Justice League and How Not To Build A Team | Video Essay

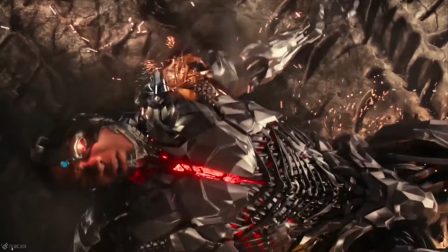4:09 Usually how team up films like this work is you have the initial encounter where
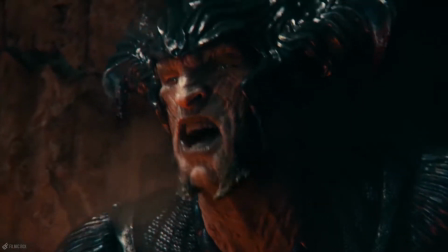4:13 our heroes lose and then they learn to work together and win the second encounter. It's storytelling 101. Avengers doesn't have an initial encounter with Loki although Cap and Iron Man do fight him and win.
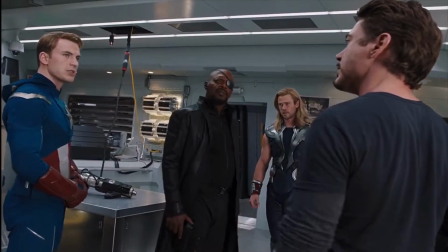4:25 The Avengers do become split as a team know by Loki. They then learn to work as a team in the final confrontation after being inspired by Samuel L. Jackson. Now a perfect example of this is during the New York fight and Iron Man is flying around the city, we see everyone working together,
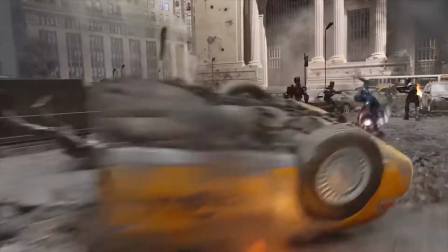4:41 each hero is bouncing off one another, Iron Man uses his blasts on Captain America's shield for him to take out some aliens.
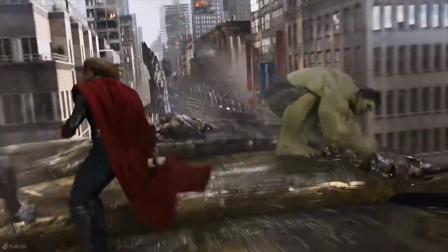4:49 The team is working together and we are understanding how they actually work
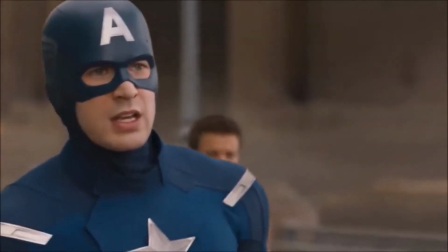4:53 better as a team their powers actually complement one another and we realize
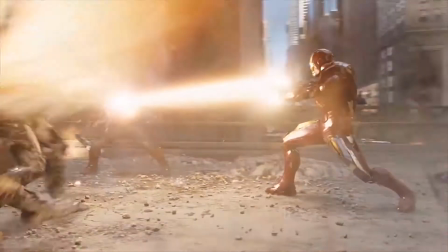4:58 Iron Man is stronger with Cap next to him and vice versa working as
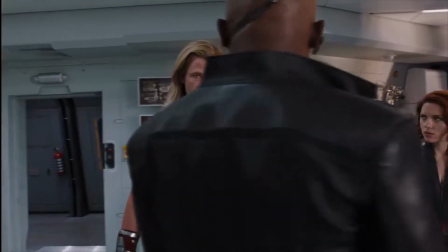5:03 individuals they are not as strong but as a team they are far stronger compare
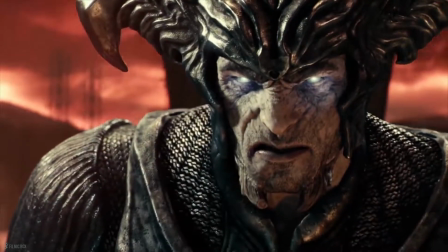5:07 this to Justice League where all of our heroes just attack Steppenwolf again one by one there's no discussion on how they
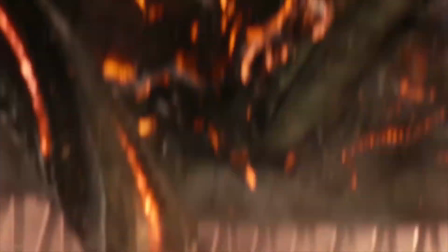5:15 will approach this fight in fact the only real moment I can think of when the Justice League use their powers together to complement one another is this.
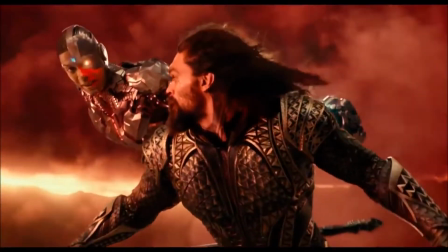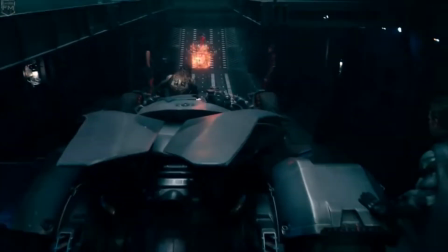5:29 We are not understanding how the Justice League are actually stronger together and it feels that they'd be better off just going into this fight one by one.
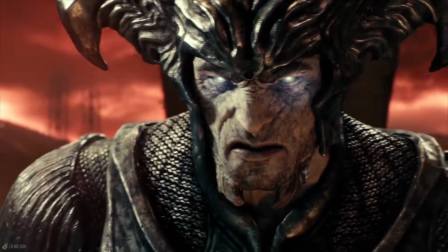5:38 Aquaman and Wonder Woman kind of fight Steppenwolf together but they are not using each other as help.
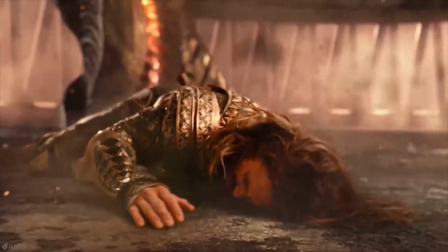5:44 They're both just going in with punches and then just trying again. When Steppenwolf easily brushes one aside, just the other attacks.
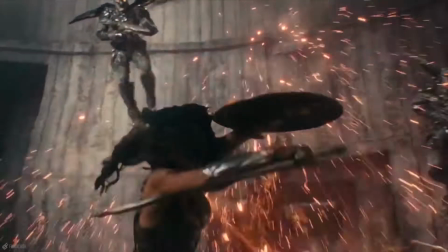5:52 There's no discussion between these two characters to build some sort of relationship and team dynamic and this is where you realise there's no point for the Justice League.
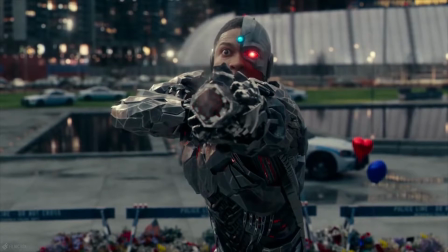6:04 Justice League's plot revolves a lot around bringing Superman back to life, as this is the only possible way the Justice League will ever be able to defeat Steppenwolf.
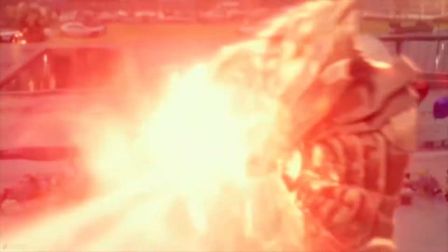6:13 Once Superman's revived and flies off with Lois Lane,
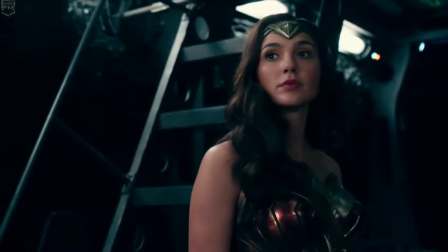6:16 the team appear to accept defeat, and basically say, all hope is lost against Steppenwolf, and the team admit they are ready to die together.
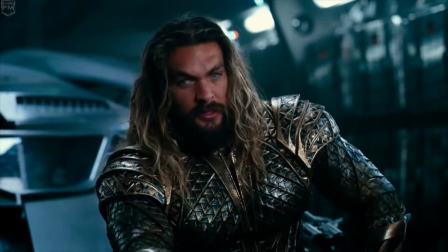6:23 I thought personally how the story would go now is the Justice League learn to be a team,
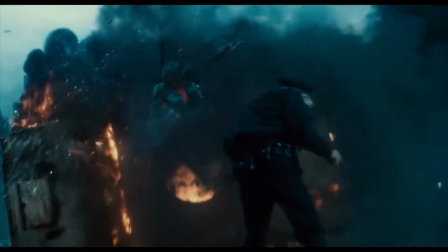6:27 and do hold their own against Steppenwolf, with Superman being the one who then turns the tide in the team's favour.
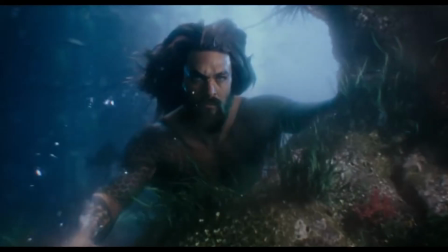6:33 That's quite a classic story beat, not particularly inventive, but I would have been happy with that.
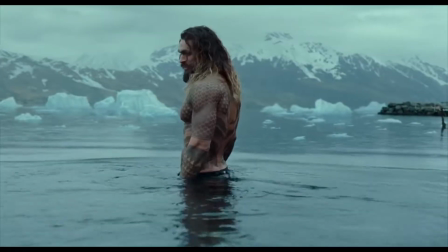6:37 The Justice League learn to work together, and give the viewers sense of an actual team, while Superman being on screen completes the team.
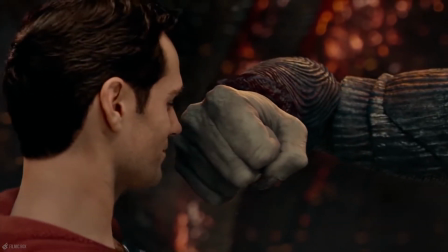6:44 What we got instead just negates the need for Justice League.
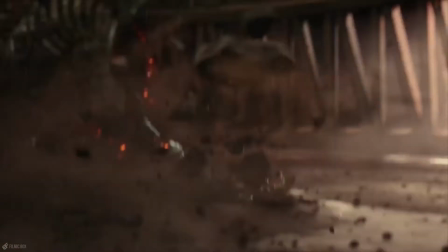6:47 As mentioned, Steppenwolf easily defeats all members of the team, they stand no chance whatsoever and put up little fight being completely outstrength by Steppenwolf.
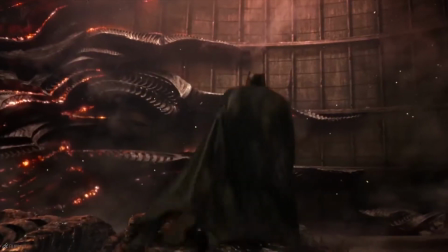6:57 Superman then shows up and instead of having a difficult fight with Steppenwolf after everyone who has faced him before has been easily swatted aside,
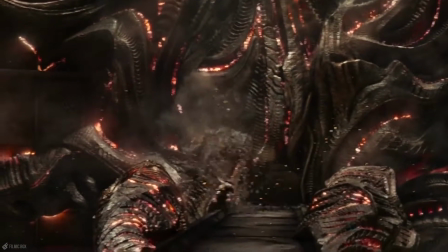7:05 Superman's easily able to defeat Steppenwolf who's actually offering absolutely no defence against Superman.
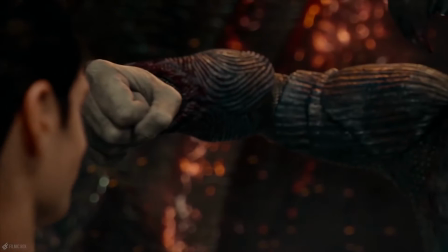7:11 It was like watching Mayweather vs Nasukawa, two completely outmatched fighters and you are left wondering, why did they even have this fight?
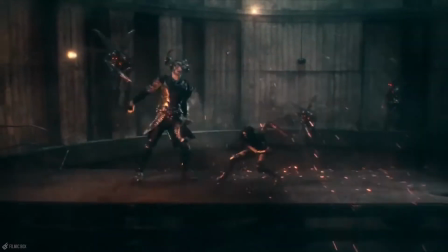7:18 My point is, Aquaman and Wonder Woman combined were not strong enough against Steppenwolf. In fact, they were completely outmatched.
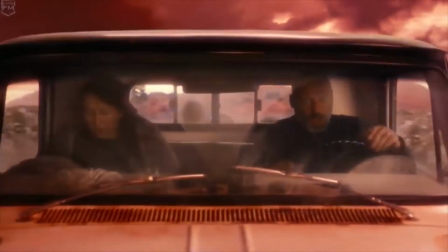7:25 But Superman against Steppenwolf is apparently zero contest for Superman. And before this moment, Flash is shown to be working hard to save four survivors in a car,
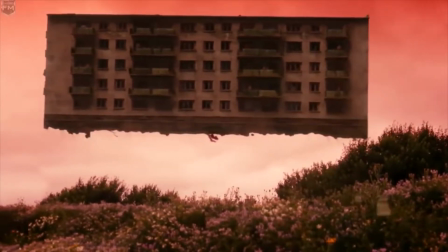7:34 and is very happy with his work at the end, for him to only look to his side and see Superman saving a whole apartment block of survivors.
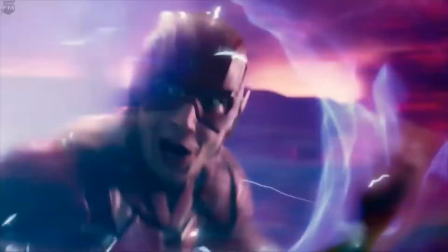7:41 Superman has completed both aspects of the justice league's job 100 times better on his own and without the help of the team so my question is what
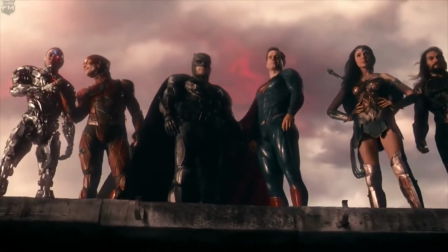7:50 do the other members actually offer the team sure cyborg was able to start splitting the mother boxes but he still needed superman's help to split them
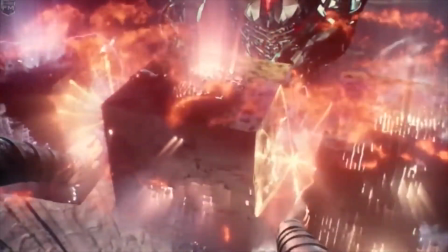7:59 apart the justice league appears to revolve around superman without him they're a useless group of superheroes it doesn't feel very
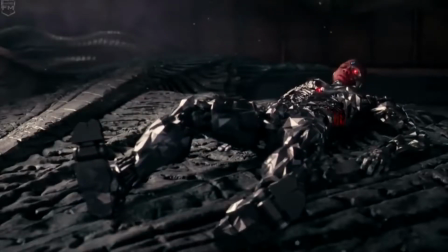8:06 much like a team it seems like they can only win a battle when superman is there if he's not they're completely outmatched and outgunned.
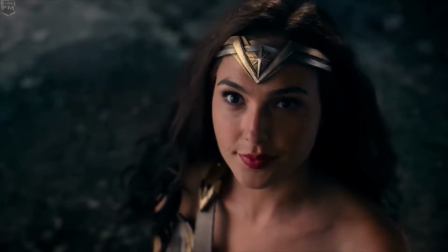8:13 Compare this to the Avengers, we see what each member offers the group.